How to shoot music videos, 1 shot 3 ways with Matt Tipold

Hey I'm Matt from Red Tip Productions and this is Henry's One Shot Three Ways.
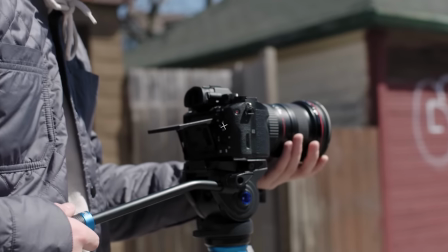I'm a cinematographer that loves to shoot a wide variety of projects to always keep my work fresh and exciting but today we're going to be relating our approach to music videos.
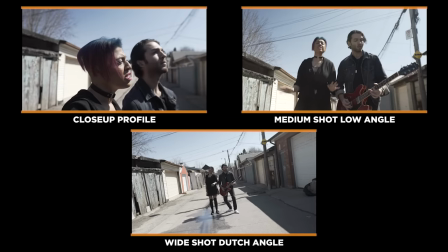We're going to be looking at how one subject shot with three different compositions can convey three different meanings to an audience.
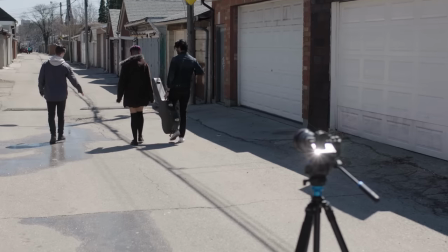Before composing your image it is crucial to understand the rule of thirds. This rule is an imaginary set of vertical and horizontal lines that run across the screen.
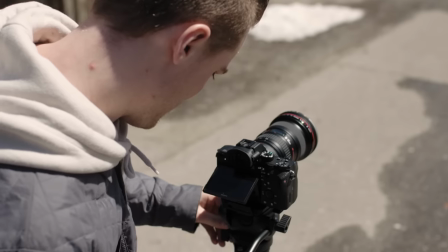It's typically used to help us compose our shots so that they visually pleasing to the human eye.
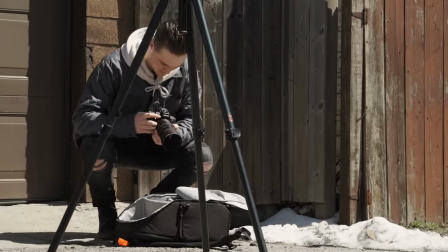However, when a cinematographer chooses to break these rules, it can sometimes signify a new kind of message to the audience.
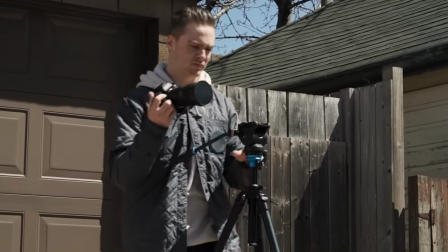To really focus on framing shots specifically,
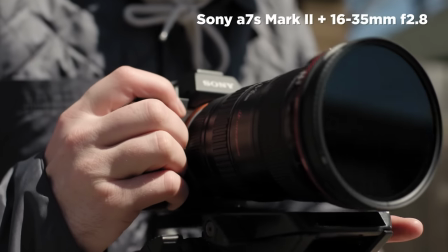I'm choosing to shoot on my Sony A7S Mark II with a 16-35mm lens remaining fixed at 35mm.
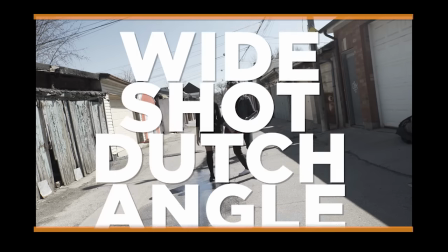Alright, firstly, let's look at the wide shot. This type of shot is used as a way to convey a large amount of information to the audience. A wide shot will usually show the subject's entire body, as well as the location that they're in.
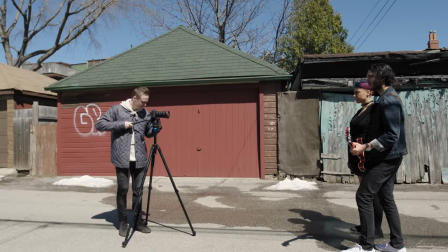For the music video that we're shooting today, a wide shot of the scene will help to translate to the audience a sense of spatial awareness or just general scene setting.
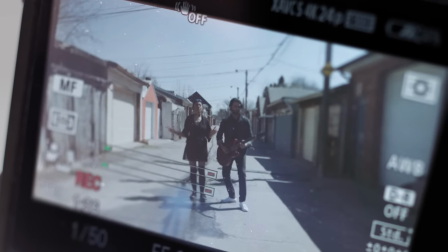It'll also allow the audience to see the full body characteristics or mannerisms of the artist as they perform.
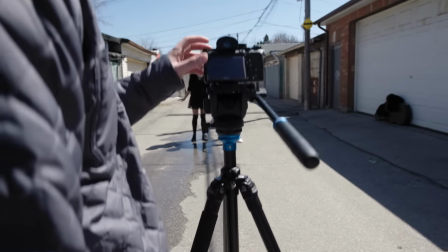So for an untraditional wide shot, let's look at a Dutch angle. What is that telling the audience? It's important to think critically about everything that we place in the frame.
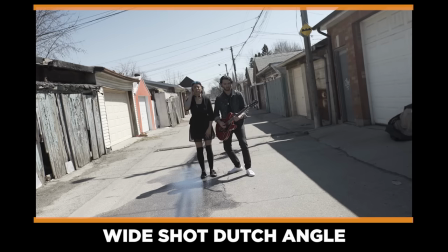Basically what a Dutch angle is is when you tilt the camera slightly off its horizon line and this portrays an uneasy feeling to the audience.
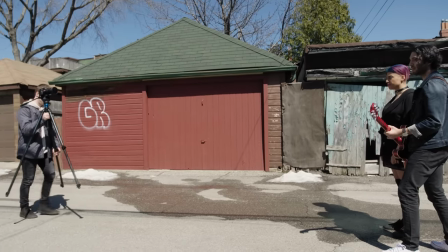Alright so the medium shot is traditionally from the hips up when you're shooting a subject.
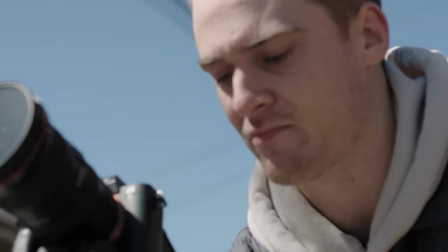The medium shot is a great way to get close to the subject so that the audience can gain some information about them.
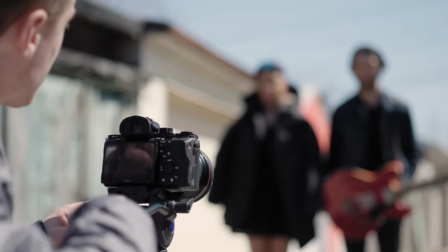However this shot can still convey lots of information about their surroundings. A quick and easy way to make the medium shot slightly more unique and interesting is by lowering the camera. Let's take a look at how a low angle medium shot can give power to the subject performing. It can make the artist seem larger.
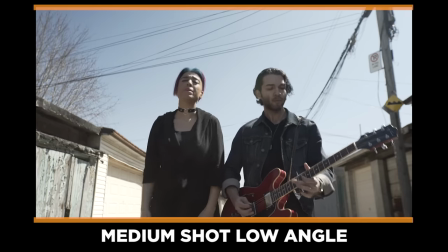This is very important in a music video as we usually want the artist to be seen as an important figure.
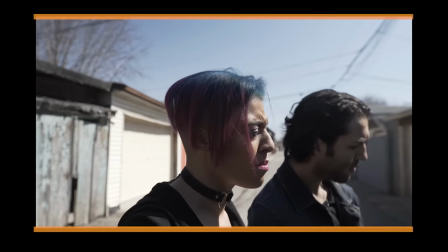Now let's look at the close-up. Here is a profile close-up. A close-up is the best way to capture the emotion of the artist as they perform their song.
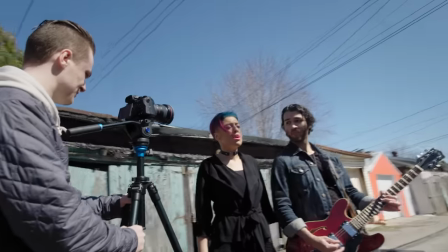Deciding to shoot a close-up that only shows one side of the subject's face can help convey a sense of mystery.
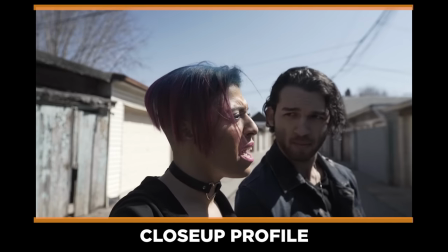And there you have it. Three shot sizes giving one shot three separate meanings.
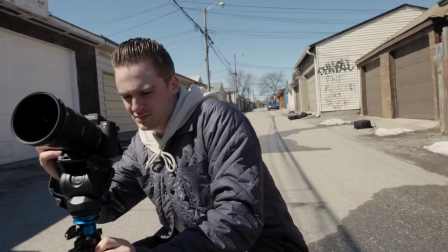Now with all that being said, it's important to remember to always think critically about what each frame you create is telling the audience.
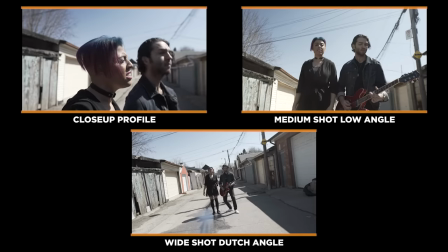It is up to you to decide what's right and what isn't. Some rules are just meant to be broken. Trust yourself and be creative. I'm Matt Teepold and this has been Henry's One Shot Three Ways.